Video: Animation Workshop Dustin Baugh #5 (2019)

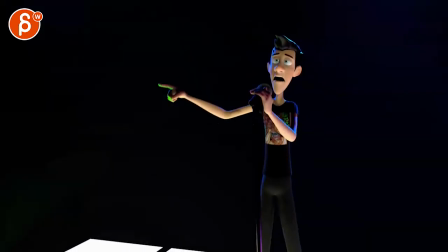4s
All right, new version here with lights and everything. This looks awesome. Let's play this first through here.
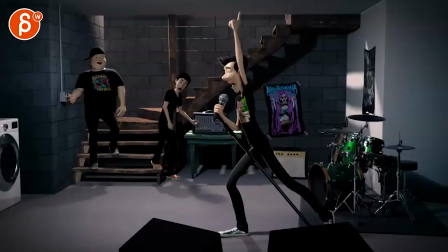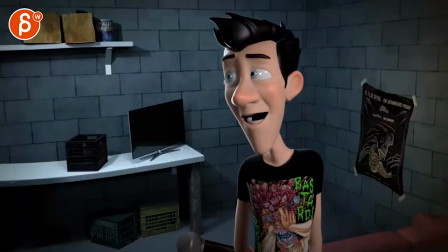17s Hey guys, I was just this never leaves this room.
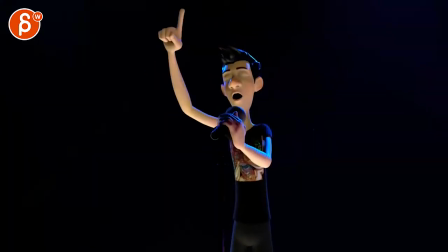23s
Cool. All right. Let me just bring down the volume a tad.
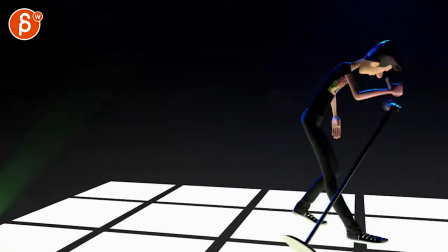30s
And you're mentioning that, as we see here, you added the lights, all the storytelling points here.
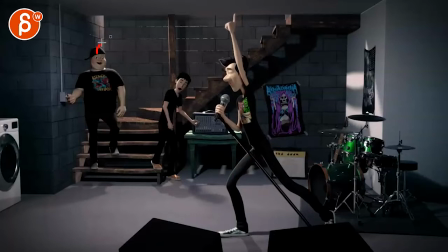36s
This is cool. Big fan of this. I like how they just have their look. It doesn't have to be too much. We're focusing on this character here.
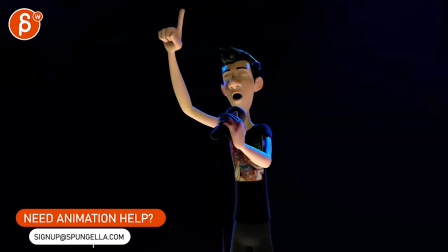45s
Now, since you do have the lights, there are a couple of things I do want to mention if you can tweak those a bit.
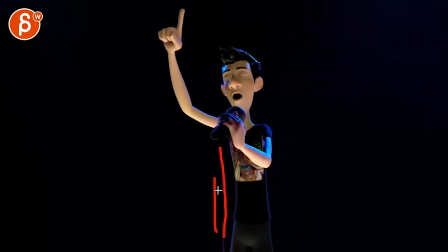54s
You might want to just change the pole color or give it another a light for the rim, like on him. It gets kind of hidden. There's a lot of... I might just be my monitor as well. I'm going to go and change everything here.
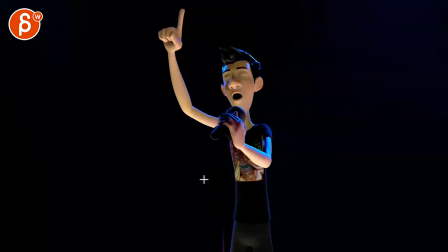68s
But it seems just very... It seems very dark through there. Just for visibility, you want to be careful. Same thing with the hair. But I mean, you do have a rim light. But just watch out for stuff like that. I mean, it's mostly this just gets...
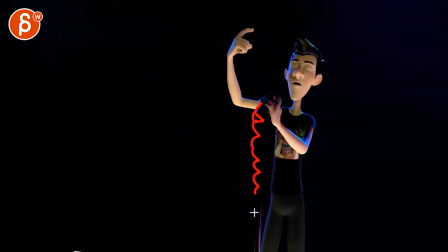80s
Just disappears up until here.
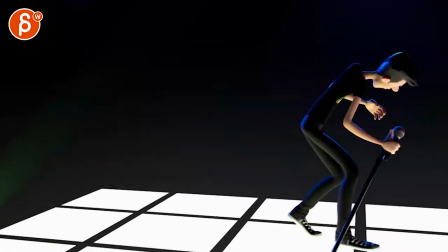85s
You know, even if you had something like that where it was just a bit lighter.
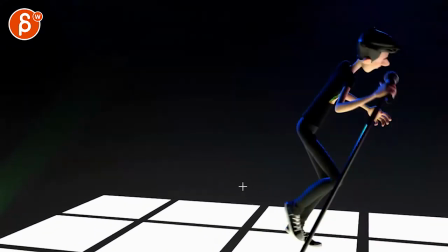90s
So even through here, you have that somewhat of a lighter background so that we can, like, this is nicely separated.
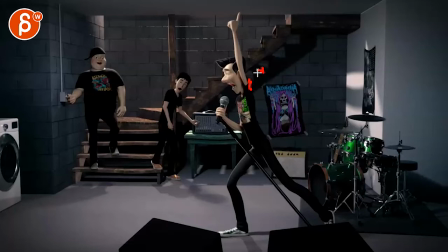99s
Then once you get to here, watch out again. We have the shadow of this conflicting a bit with that shoulder area. It gets a bit better through here. Obviously, this here is better, especially with the rim.
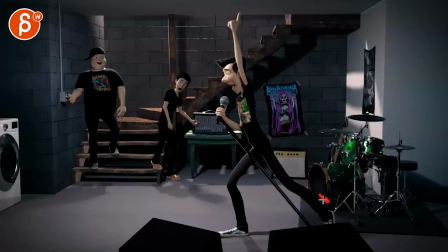111s
But then you have some moments that I just wonder if we can push out a bit more. You can just change the lighting a little bit, but there's some moments through here that I wish were just a bit different. Same thing with his leg. It gets, everything gets very dark. Even if you give him just like blue jeans or something, I would just be careful with that.
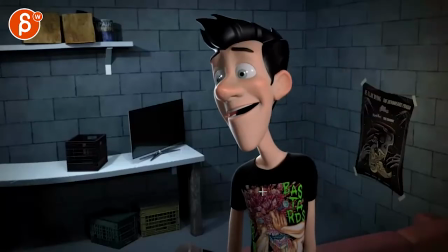130s
Hey, and then when you get to here, I'm slightly distracted by the eye light or the kicker or whatever you want to call it. But if there's any way to just, I would take these two out and just have it right there. Come on, more classical.
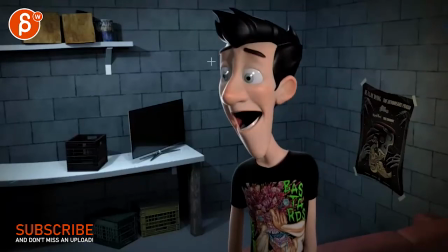146s
There's a lot of stuff going on in his eyes where it's slightly distracting.
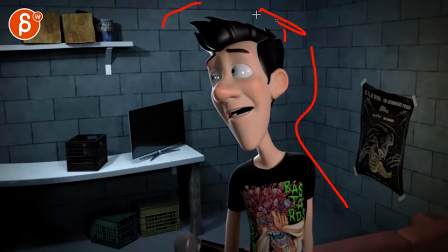153s
Other than that, I think the way you arrange things for, again, your separation between the foreground and background is good.
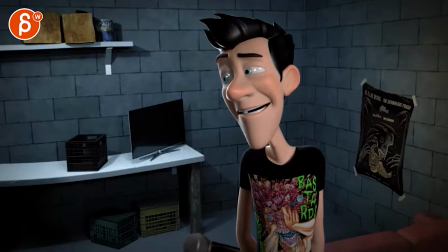159s
And we can see everything. I just feel like this is almost, you almost need like a separate a cheat where that section is lit a bit more. I want to see those eyes a bit more. It's almost a bit too much in the shadow here. And again, the eye light or the kicker is a bit much.
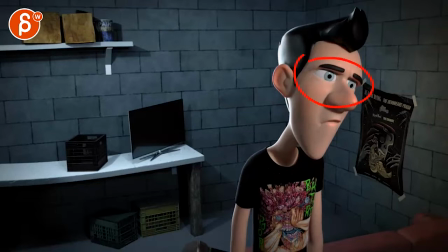175s
Like, whereas this, if you look at the difference between this,
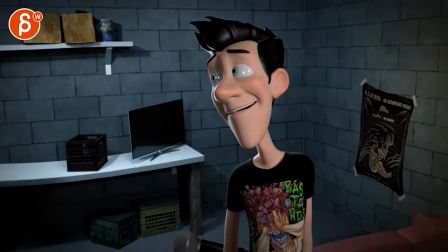178s
how much you can see the eyes with a little bit of an eye light there compared to here, where this just really falls into darkness there,
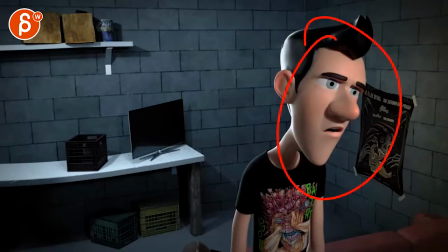186s
that's a bit of a difference. If there's anything you can do to make it more look like this, you might just have to cheat the lighting a little bit. Even if you just parent a light to the face so that it's always somewhat illuminated with a fall off.
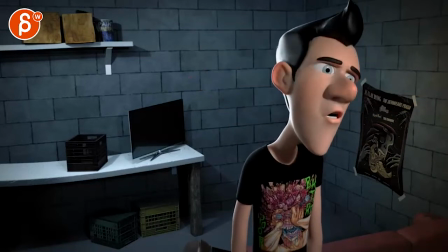200s
Something like that.
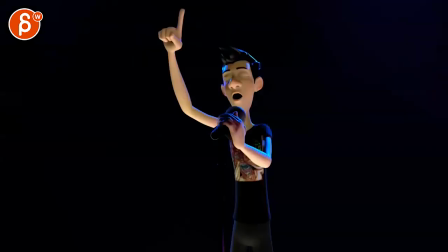204s
Let's go back here.
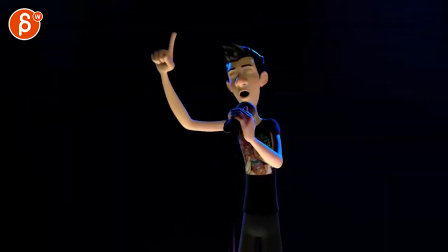209s
Now your arcs are definitely better. You were talking about that in your notes here. And yeah, some flashiness to the face.
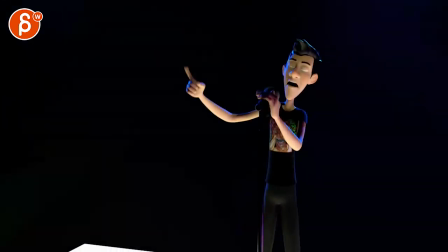215s
I think it's overall much, much better. It's definitely cool.
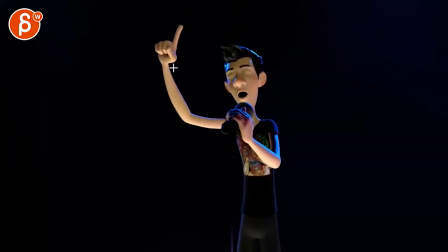219s
And especially the way you have your trail in the hands and the fingers. Arcs are definitely clean. There are some moments where I feel like this comes down a bit straight.
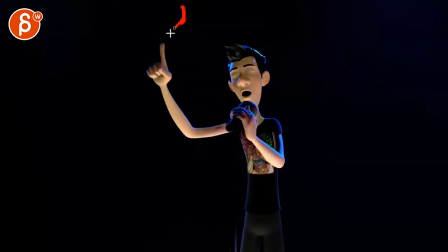231s
And then you have this sudden... off there. I would kind of smooth that out a bit, and I can already sense your eye roll on the other end.
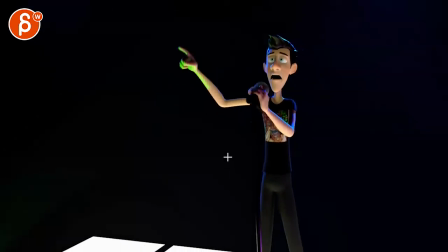239s
They're like, really, how picky can he be? Because other than that, it looks nice.
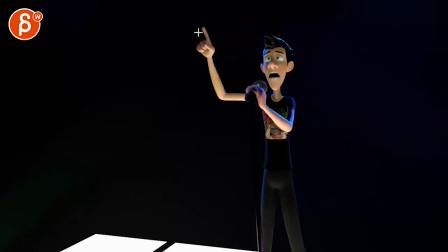244s
Just watch out for some little moments here and there, like here, if you look at your spacing here, and I'm gonna bring this in here where you have your finger, then bam, and it's only this happens. So this seems a bit off. You can see that. So every now and then you got some moments in there, but it's not too bad.
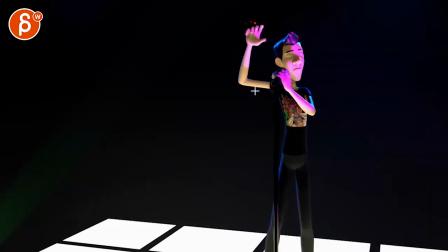264s
I think I will be careful in moments through here when, I'm turning this off, when you have a rotation really just out of the elbow and there's really not much going on in the forearm, and this kind of gives it that mechanical feel of just that top part is rotating.
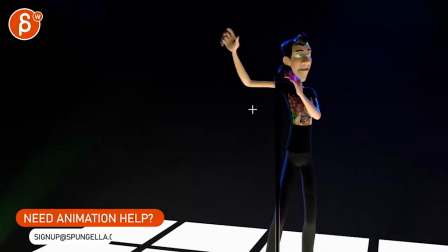280s
And I would always somewhat have a little bit of an upper arm movement in there so it doesn't feel so separated.
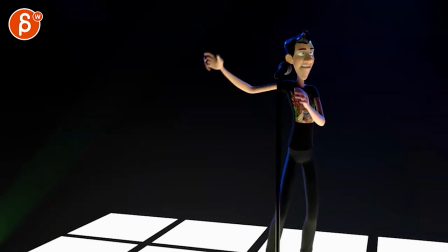287s
And then speaking of arc, I know you must hate me by now, but I gotta bring that up again.
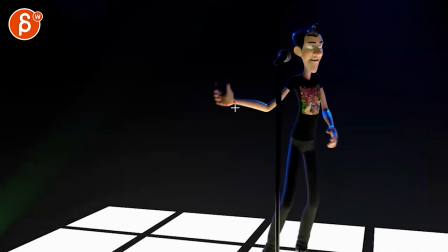292s
If you go down, just watch out how your wrist just has a fairly sharp turn, but then it's also accentuated by that elbow.
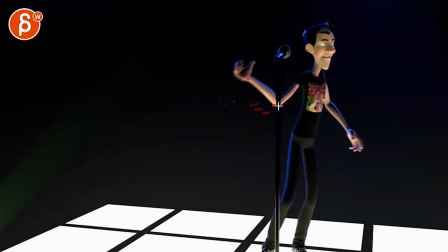301s
Bam, just kind of coming up here. I think we could smooth that out a little bit more.
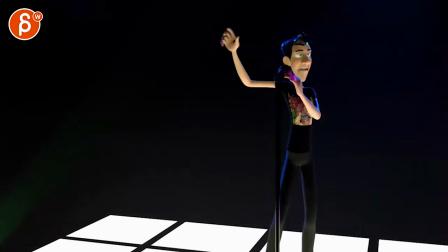308s
It's not a shock killer. We are getting fast here, but it's just a tiny thing.
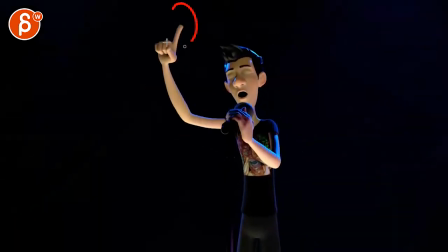316s
I'm more, even with this moment through there, I would really look at
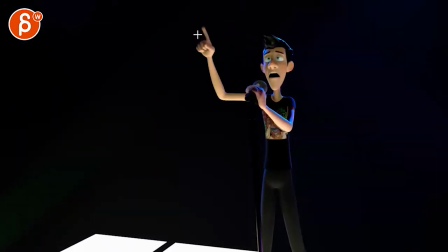322s
that section that I outlined there where it gets a bit poppy through there. I think if you want to do anything, it would be this.
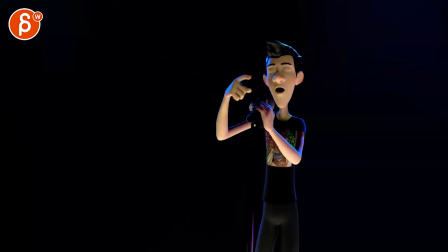329s
And the other thing, and this is tricky because it's a destructive note, but if you look at the rhythm of your hand,
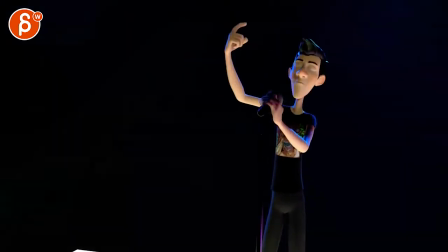339s
kind of works through here.
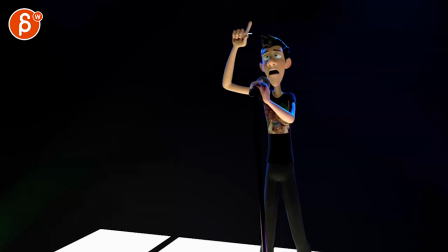343s
But here it just feels a bit random how that move goes over here, pops, and then goes back to the left and back to the right up.
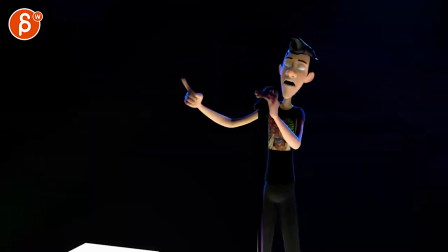350s
And I feel like it could be slightly more in rhythm and in sync with the voice.
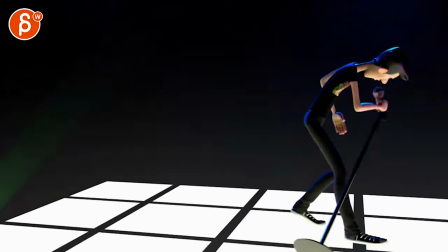360s
Mainly because this feels nice here. Because that works with the sync.
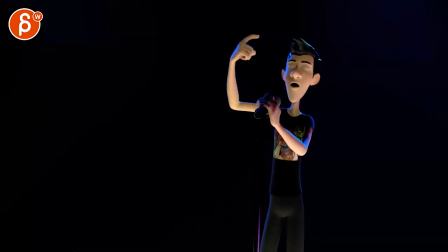367s
Now, the argument can be that, well, he is not really a good singer, and this just adds to the clumsiness of it.
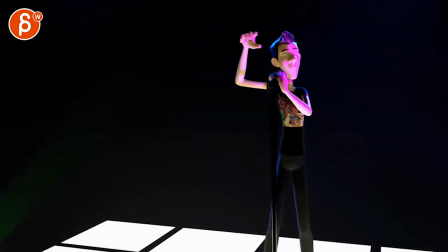373s
So I'm totally open to that argument there. You might want to tone this down a bit, that light there. But again, it's not the shock killer.
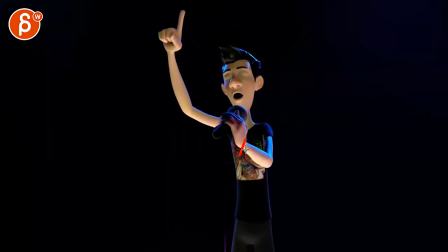385s
Now, in terms of more details, as you can see, there's a change in the angle between the forearm and the wrist.
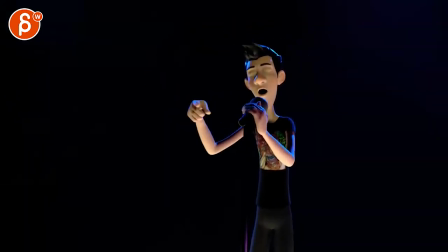391s
And as you go through, there's a lot of movement in his upper body and his arm and his elbow.
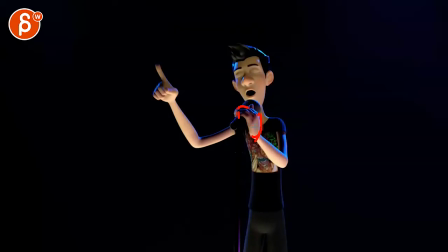396s
But if I look at the hand, there's really no tightening of the grip. There's no follow on that palm and the wrist as the forearm changes.
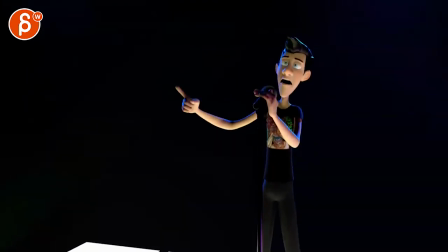404s
So this is still some detail you got to do here. I appreciate this, that you have something in the fingers. But then it feels like just a slide down.
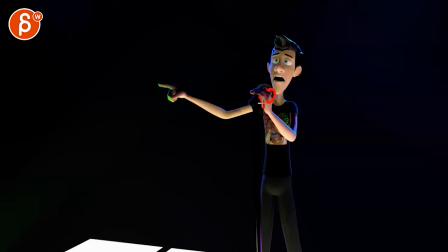414s
You may want to make sure that you have a bit of a rotation, maybe pivoting off of here on that wrist, just for your final details.
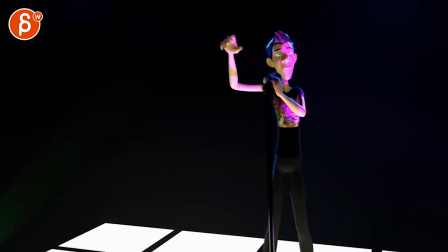420s
Because the thing is, now that you've added, you know, the extra awesomeness of the lighting, you want to make sure that the animation really lives up to that as well.
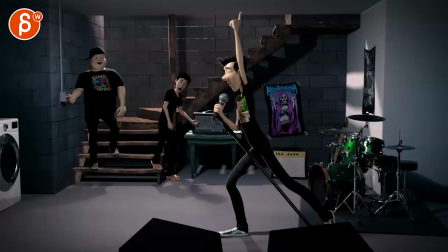429s
Because you don't want the feeling of, well, someone spent so much time with the lights and the textures and everything that makes it look cool,
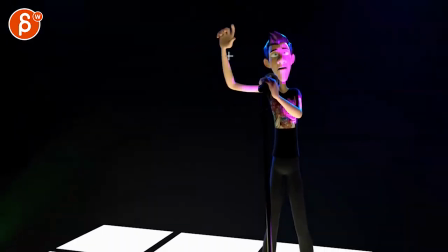437s
but then there's still moments in animation where, like, that pop here, or this feeling more like an IK arm.
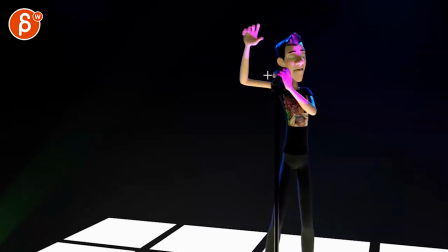445s
You want to make sure that all that detail is there. Same thing on this, you might want to relax those fingers maybe 2-3 frames earlier before that hand goes out.
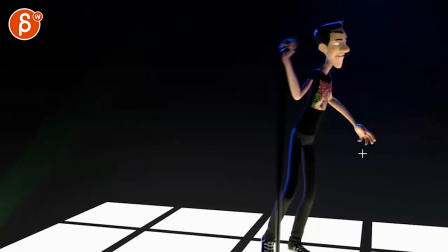457s
And then watch out, like, your finger pose. That's pretty fast.
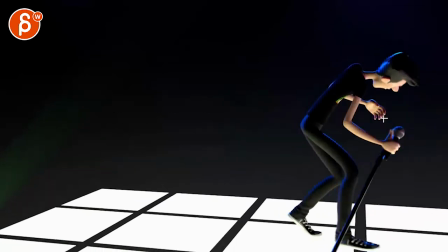462s
It's kind of looking at how long we're staying in this. But they do straighten.
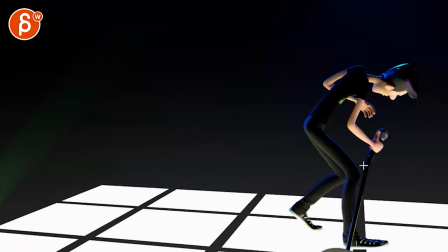468s
They just feel then become a bit too even there in how straight they are.
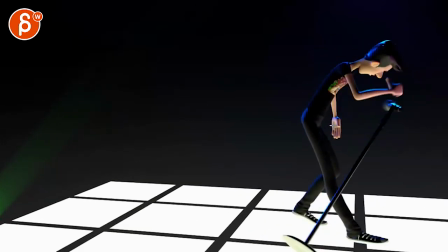473s
I mean, it turns into kind of karate chop hands, especially through here where that elbow really pops out.
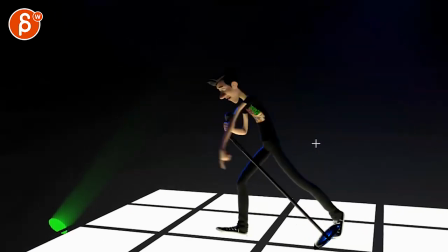481s
Like, that feels already a bit more purposeful, which is cool. This definitely works really well here.